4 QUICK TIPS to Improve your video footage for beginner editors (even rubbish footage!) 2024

Hey, welcome to the video. I'm Mark Brown from Editor's Keys, and in this video, we're looking at ways you can save your footage. So if you've got tons of what you think is unusable footage, we're gonna show you in this video how actually some of that footage, within reason, could be saved. You know, we don't always have time to use ND filters, gimbals, tripods, and everything else. So you may look back at some of the footage you've got and think this is just not usable at all. But we're gonna show you a few tricks of the trade to actually get some of these shots looking really good. And maybe if they're just for B-roll, they could actually make a great addition to any film that you're making.
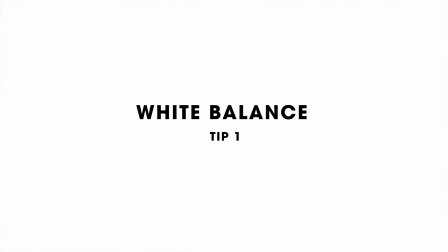37s
So let's jump into it. Tip number one is white balance. So the first tip is very easy, but an extremely important fix.
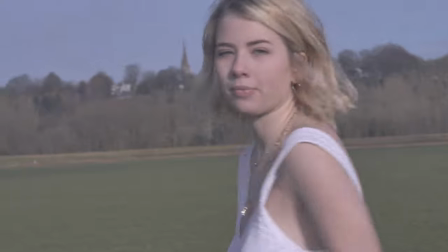44s
And that's making sure your white balance is corrected before you start color grading.
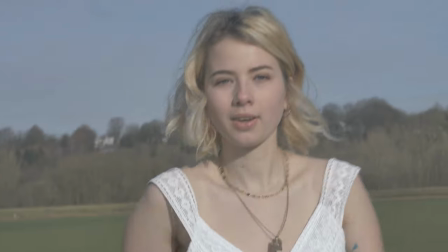48s
Now, the easiest way to do this is simply use the white balance selection tool here.
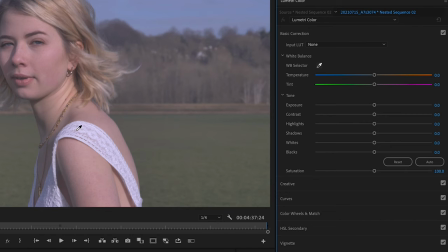53s
And just clicking onto something white in your frame will correct it automatically, making it look much more natural and realistic,
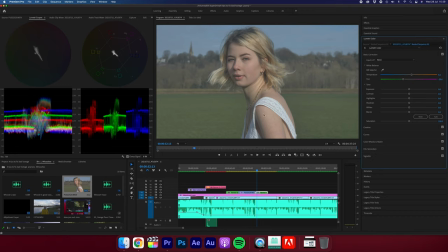60s
especially with the temperature and the tint, making the white in the frame actually how it's meant to look to the human eye. If you have skin tones in your shot, you can also single this out by masking it and then looking at your vector scopes in the Lumetri scopes.
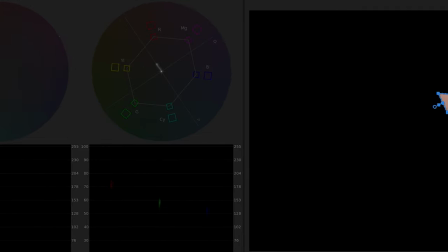78s
Then adjusting the temperature and the tint so the skin is accurate on the line.
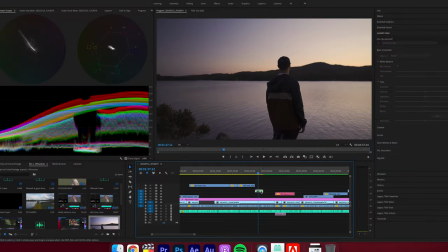84s
And then finally, if you don't have anything white in your shot,
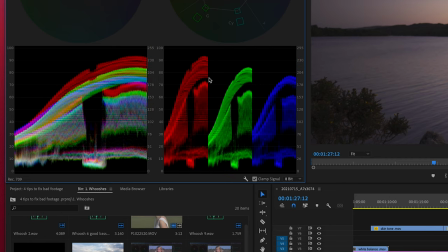87s
you can do this manually by looking at your parade stops here and making sure the red, blue, and green are all nice and level.
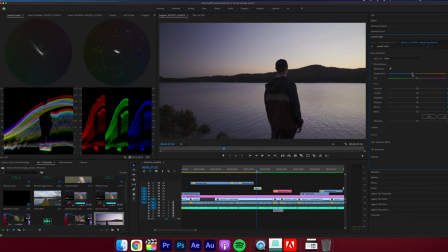Tip number two, reframing. So don't be scared to scale up your shot a little bit so you can actually reframe and make a better composition.
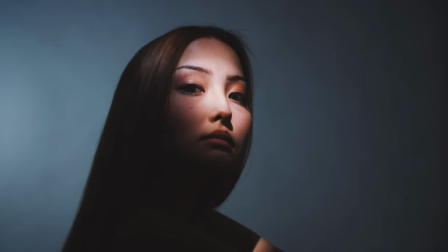110s
If you're shooting in 6K or 4K,
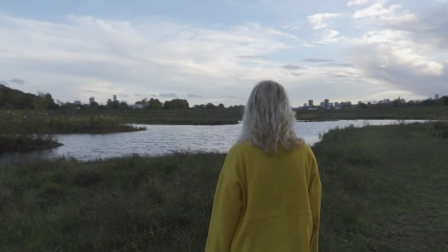112s
reframing will easily be doable and you won't really notice much loss in resolution and the quality will still actually be quite sharp.
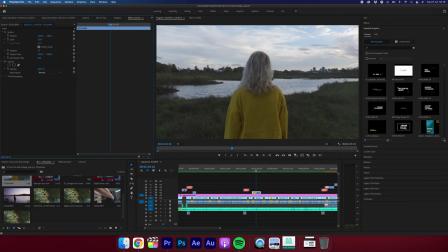119s
Definitely be careful on scaling in too much because you will eventually start to see some loss in the sharpness the more and more you scale up.
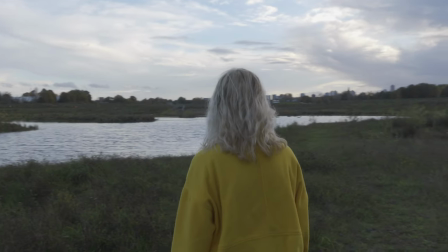127s
Now, whilst we're scaling in, this leads on to the next tip and that is fixing your horizon.
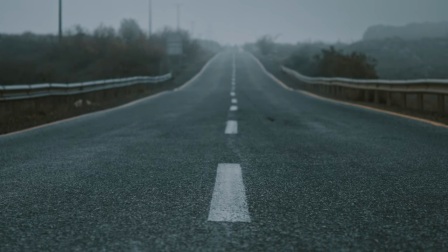132s
Now this is a very subtle adjustment, but it really helps massively on fixing things.
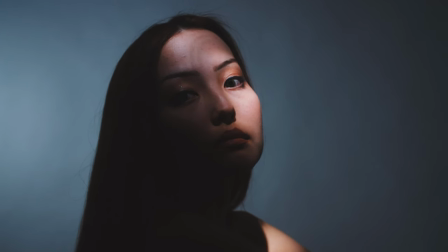137s
Fixing your horizon is generally just making sure your shot is level rather than being slanted like this or like this.
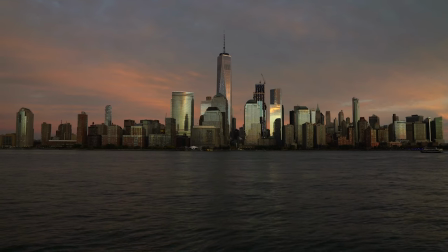145s
Sometimes even when we're using a tripod, the shot can still be a little too tilted, especially if you're working in outdoor scenarios and outdoor surfaces. So this is an easy fix.
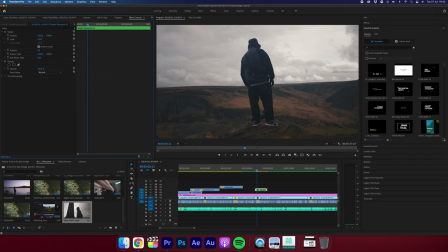155s
And to do this, just go to your effects panel and then just tweak the rotation till it's absolutely level. And then increase the scale a little bit if you need to hide some of the black parts that are shown.
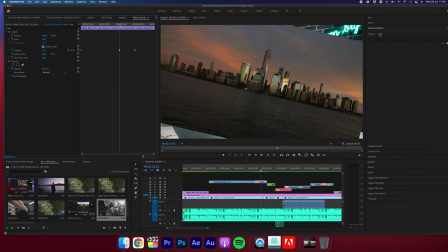167s
A good shortcut to help you adjust the sliders more precisely is to hold down Command or Control.
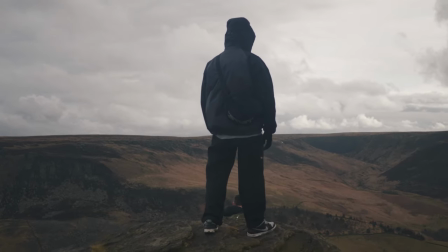173s
This will make it move more slowly so you can really get it nicely finely tuned. Tip number four is using digital zoom.
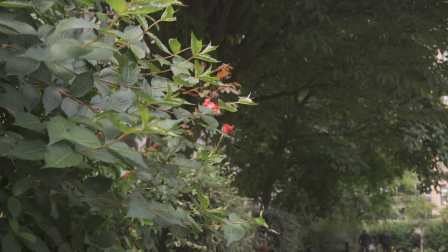180s
This again is actually a very subtle adjustment and it's just adding a slight digital zoom or pan just to mimic the movement of a slider.
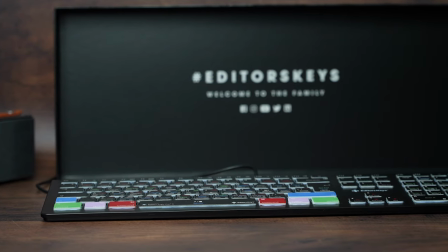188s
And it gives your shots a little bit just more of interest to look at and adds emphasis to a focus point in your shot.
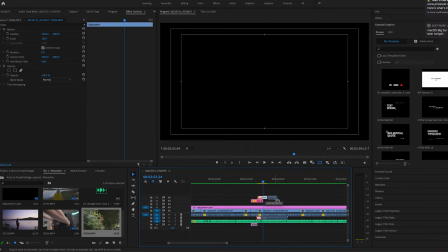194s
It's really as simple as this. With your shot, go to the effects panel and the scale is on 100.
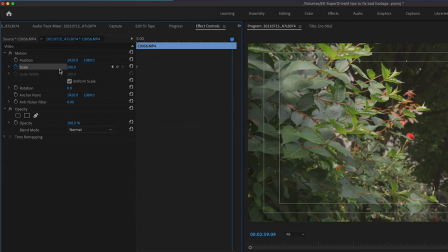202s
Now all you need to do is add a keyframe at the start and then go to the end of your shot and scale into like 7 or 8.
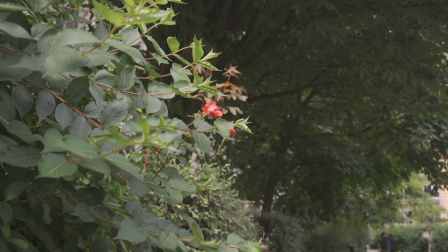210s
Depending on how quick you want it. Now, just a little tip here, just be careful as you don't want it to look too artificial and be too fast.
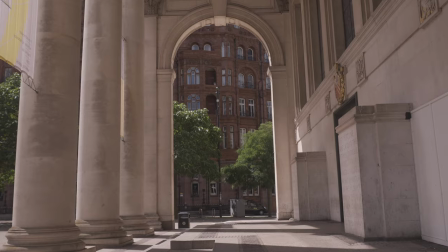218s
You just want it to be nice and subtle. Now, you can obviously slow pan out as well.
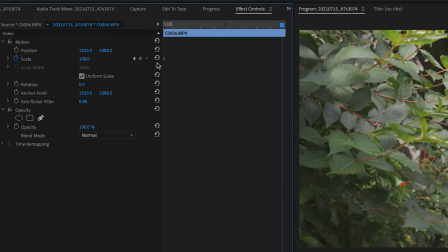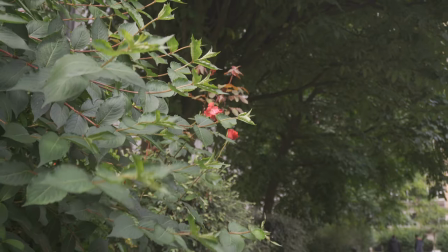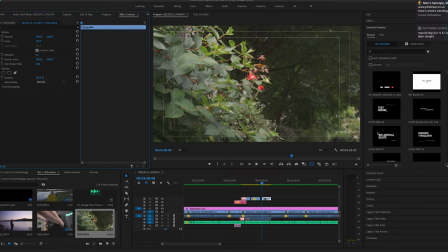236s
And then if you want to do a movement left or right, just scale in a little bit, but then move your position to where the shot starts, like so.